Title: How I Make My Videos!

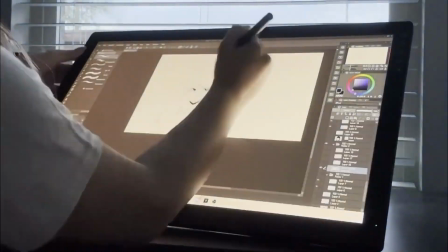[4:07]
It has a bigger screen so it's easier to draw the details. I adore this part the most in the process.
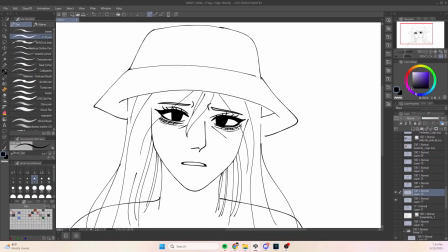[4:14]
It will take me around 2 to 4 days to finish lining everything, depending on how busy I am and how long the video is.
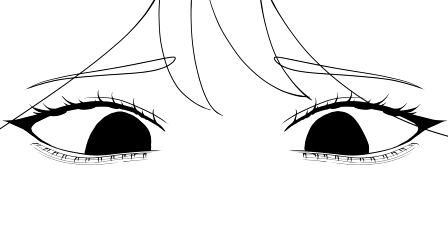[4:21]
Then, I'll fill all the colors frame by frame. This is when the video really starts to come to life.
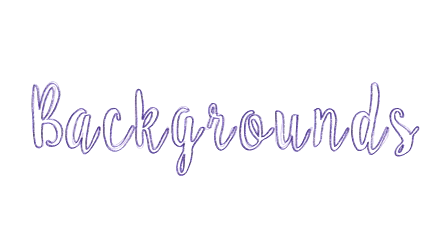[4:27]
Once everything is nice and neat, I'll use Clip Studio Paint to create the backgrounds.
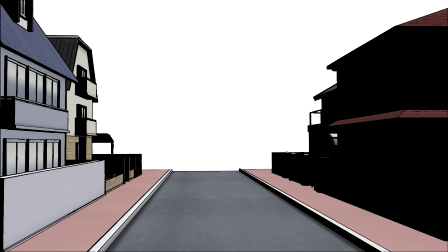[4:32]
I like using the 3D models to make everything have more depth. Finally, I'll begin to export all the files.
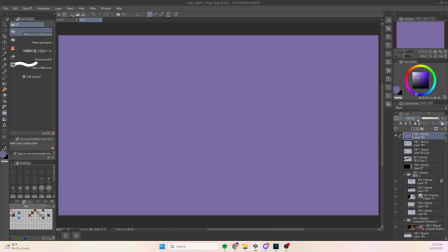[4:40]
When exporting the files, I like to make a purple overlay layer that's around 15% opacity, so all the colors blend easier together.
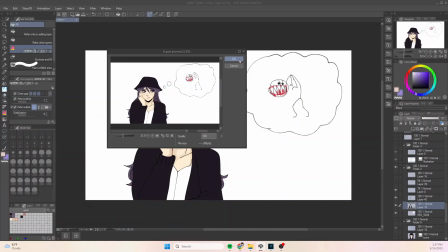[4:48]
I save all the files over the original sketches, so it'll be in the same order in Sony Vegas 15.
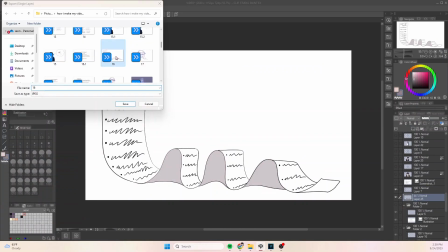[4:53]
That way, I'll save myself some time from having to make new JPEGs, and having to resync all the images to the audio.
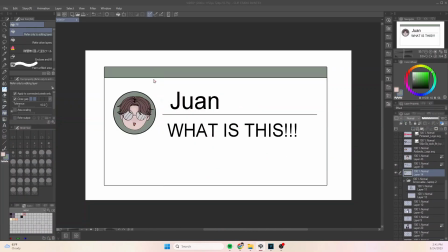[5:00]
I test watched the video and put in some last minute touches. Then, it's ready to be exported.
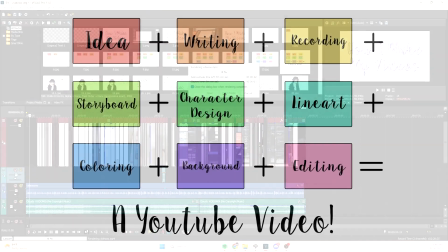[5:07]
I just searched up best YouTube render video settings for my settings. Now, you have a YouTube video.
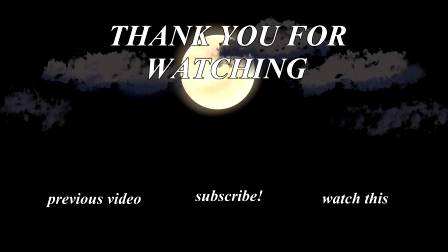[5:14]
Thank you for watching. Hopefully this answers all your questions. If you have any more, please comment and I'll try to answer. So goodbye for now, but not forever.